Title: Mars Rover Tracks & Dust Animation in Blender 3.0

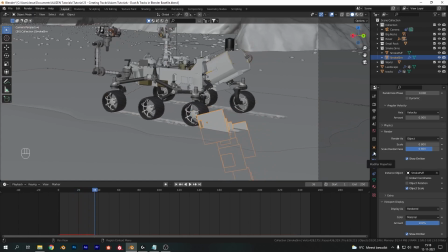Now let's play this back and you will see that all the particles are falling down, which is not realistic because dust should be floating upwards or at least moving around a little bit. And we can easily fix this by going into the field weights and setting gravity to -0.1.
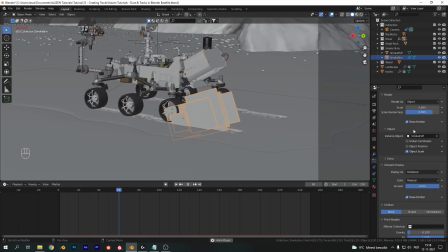Now if we play this back, you will see the particles rise up ever so slightly, creating a way more realistic effect.
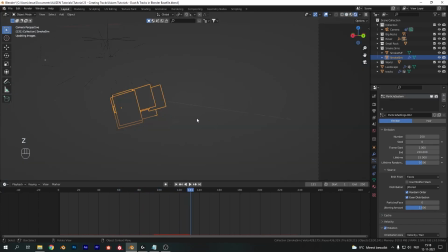And now if we increase the lifetime randomness as well, we will get a pretty good looking and realistic result, as you can tell in the rendered view.
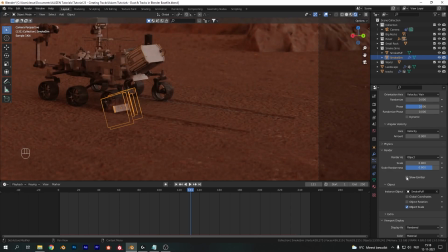Now I want to disable the emitter in both render and in viewport display, so you won't be able to tell it's there, and now it won't show up in our renders as well.
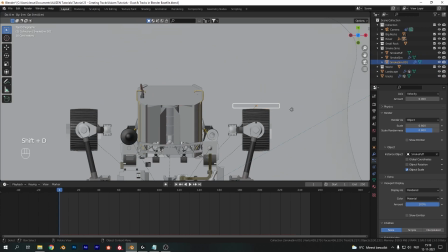That is one of our smoke sims done, and we just need to duplicate the plane.
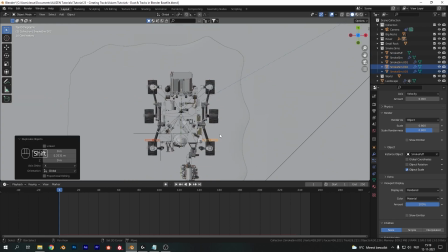It will automatically copy along all these particle simulation settings, so just duplicate it around and make sure it lines up with all 6 of our wheels.
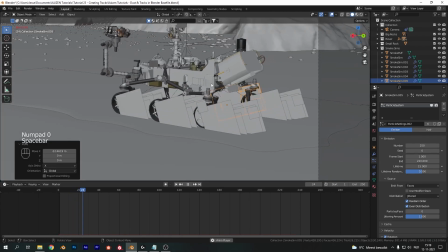Should be easy enough. And now if you play it back, it will be automatically following along with our animation,
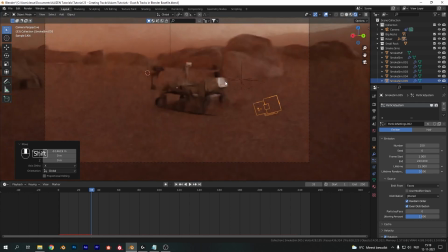creating dust trails on each of these wheels, making everything look way more realistic.
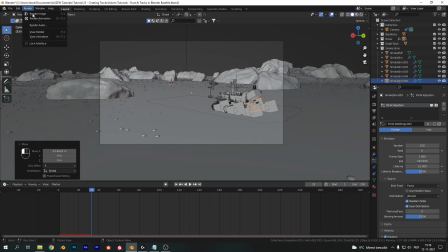Now let's render out a single frame so we can take that into compositing.
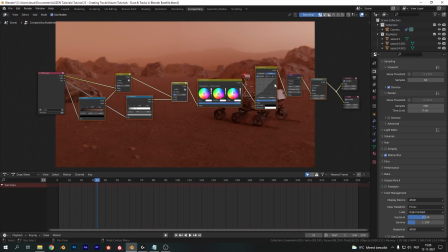The compositing for this scene is already set up in the base file, so I'm just going to walk you guys through what I did to create the final look here.
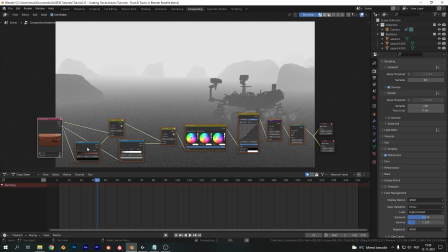First of all, I took the mist pass, which is this one, and I put it through a color ramp with a brownish and blackish color,
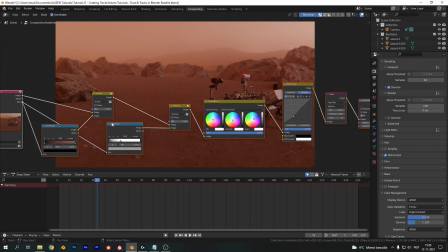and mixed that with a mix RGB node with the original image, with the factor creating this extra haze in the distance there. I set it to a low factor so it's very subtle, And
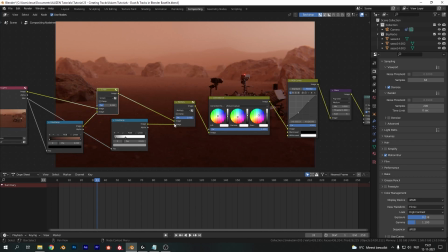I also did the same, but in reverse to create a darker foreground with a low factor set in the mix RGB node again as well.
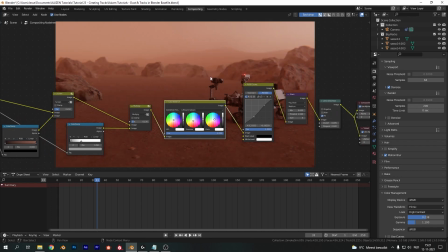Now I added the color balance for just some extra color, the RGB curves for more contrast, the glare node to get a nice fog glow around the light on our rover, and finally, of course, the lens distortion node, creating a bit of dispersion and distortion to make everything look more realistic.
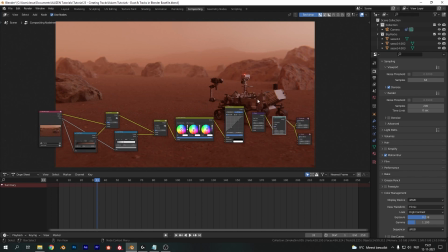All right, so that wraps up this video. And if you followed along until here, great job.
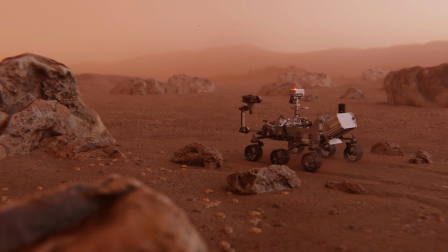And you should get something very similar to this result. I hope you learned something from this video.
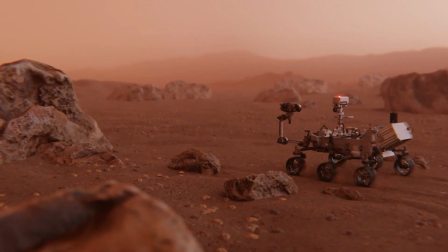And I want to point out that the full project files are available on my Gumroad for just $2. Also, don't forget to like, subscribe, and click on the bell icon.
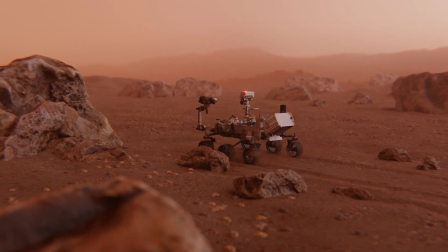And please leave a comment down below. Thanks for watching and see you in the next one.